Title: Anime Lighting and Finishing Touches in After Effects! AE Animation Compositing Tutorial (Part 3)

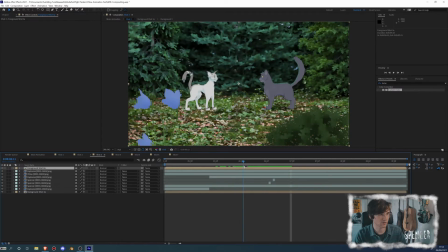[3:56]
And the second thing that I'm going to work on is the characters, because I think the characters look fine over here, but once the explosion happens,
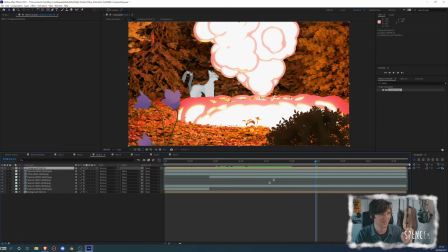[4:03]
you can really start to see how divorced they are from this lighting situation because of the shader that I'm ending up using, basically.
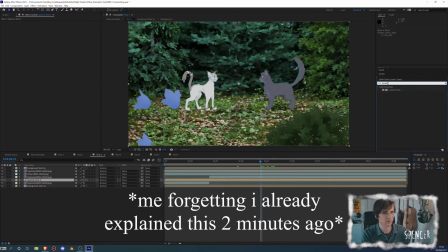[4:13]
So I'm going to grab an effect called Lumetri Color, which is basically, I'm sure you know it, it's Adobe's way of giving you color correction tools.
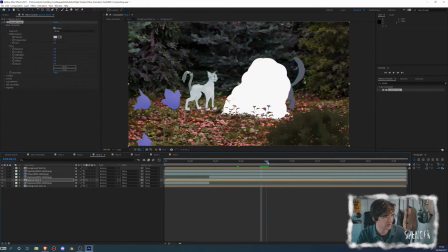[4:22]
And I am going to find the first normal frame, which I think is right here,
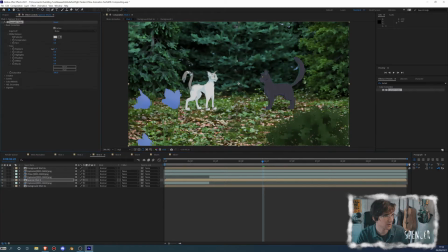[4:26]
and I am going to basically just play around with the settings until I find something that I like. You know, maybe I'll turn the contrast up, maybe I'll turn the highlights up. And I'll make this character feel a little bit more at home. I might tint it slightly green to match it with the green background.
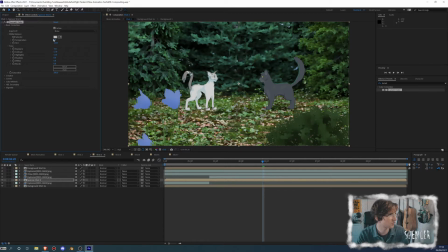[4:43]
I might turn the temperature like a little bit cool to do the same as well. Maybe I'll set the white balance. I don't know. I'll just figure it out. And then I'm going to set a keyframe for all of this And as soon as this lighting, we have this big dramatic lighting change,
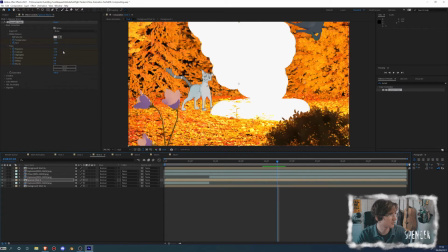[4:59]
I am just going to adjust for making this character completely like engulfed in light. I'm going to, because like he's standing right next to an explosion. There isn't any reason why he wouldn't be extremely engulfed in light.
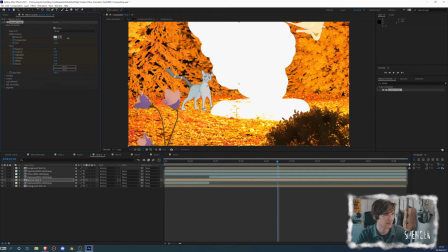[5:15]
With the big exception presumably being the fact that there are going to be some shaded areas, but we'll talk about that before long.
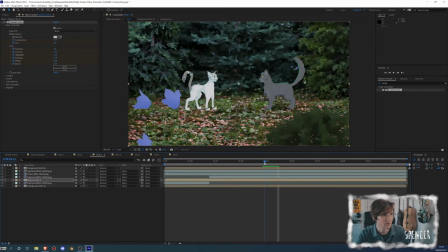[5:24]
So now we get this very big shift in how this character is lit.
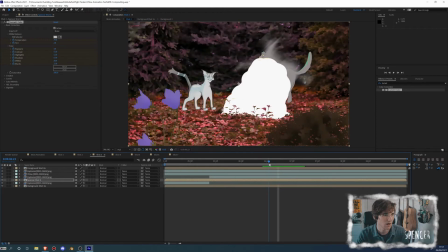[5:31]
Suddenly the areas that were gray are now like a whitish pink. But we're not getting the like contextual shadows to fill us in
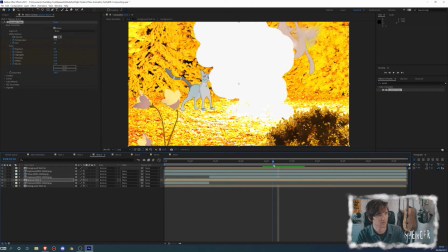[5:39]
on how this character is going to react to being exploded.
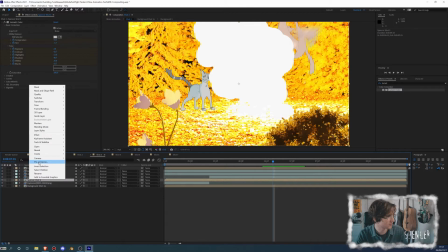[5:44]
So what I'm going to do is I am going to go over here to this area. I'm going to add in something called a layer style, and then I'm going to add in an inner shadow.
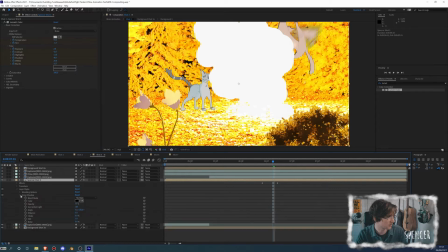[5:56]
And what an inner shadow does is that is something that we can kind of tweak to go from the angle that's like opposite from where that fire is coming from.
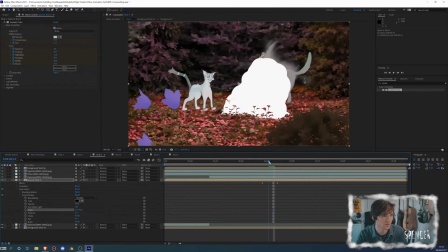[6:06]
So I think, yeah, like 45 degrees is here, and that's something that we can keyframe for each thing. So for example, I'm going to have the opacity just like way up right around here,
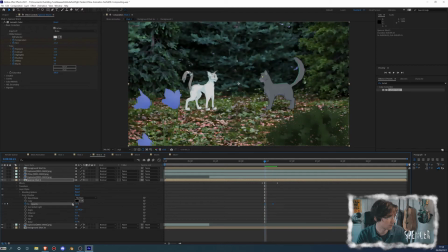[6:17]
but I am going to have it basically completely off over here, because I don't want there to be an inner shadow quite at this point.
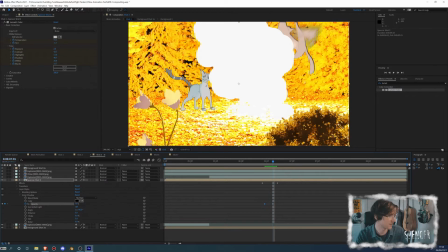[6:25]
Now at this point, I'm like, yeah, if there isn't a shadow, I'd be like, that's a little weird. Next, I'm going to play with the choke a little bit. So the choke is basically just like, where's the shadow? How's it doing? Is it, doing okay? Does it want like candy? And I'm also going to play with the size.
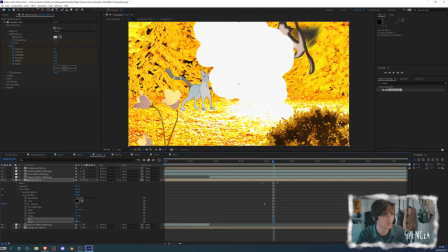[6:42]
And that is going to give us, I'm also going to give it noise, because I think that noise like really works. I love giving it like 2 or 3 noise, and it's like really subtle. But I'm just going to play with a whole bunch of settings here,
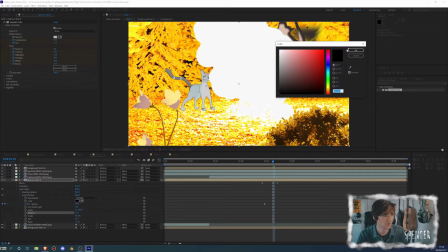[6:55]
basically to try and make this the nicest looking shadow that I can give it.
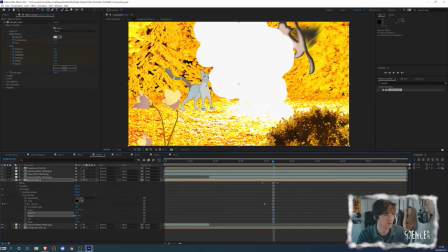[7:03]
So maybe I'll make the choke a little bit less severe. Maybe I will turn the opacity to be like further up, so we get something like that.
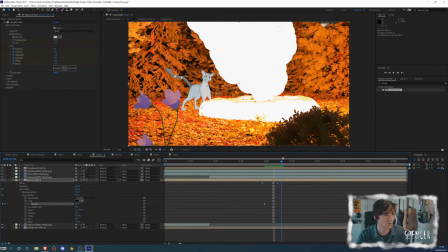[7:13]
And then what happens is we get this really kind of dramatic shift in the lighting, and we can see the shadow that happens with it. And we can play with the angle of the shadow.
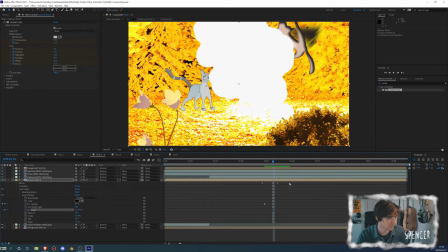[7:25]
So in this case, it's at 45 degrees. Actually, it's at 1 and 45 degrees.
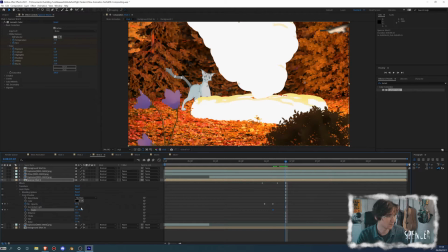[7:30]
So let me just change that. It's at 45 degrees. And then at this point, maybe it should actually, shift a little bit in another direction, because he's like flying, and then, there he kind of disappears into the distance.
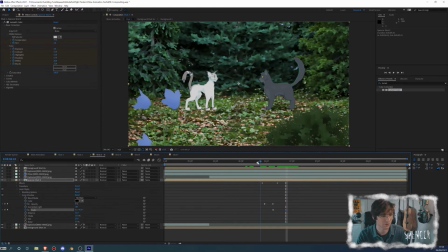[7:44]
And I might have to animate that disappearance a little bit better. I might not. Doesn't really, we'll see.
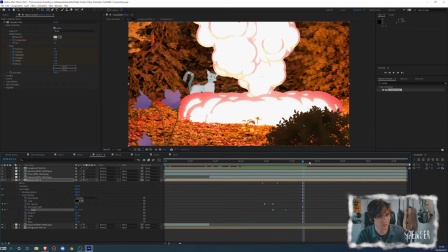[7:51]
So now we get a much more interesting kind of palette in regards to how this looks.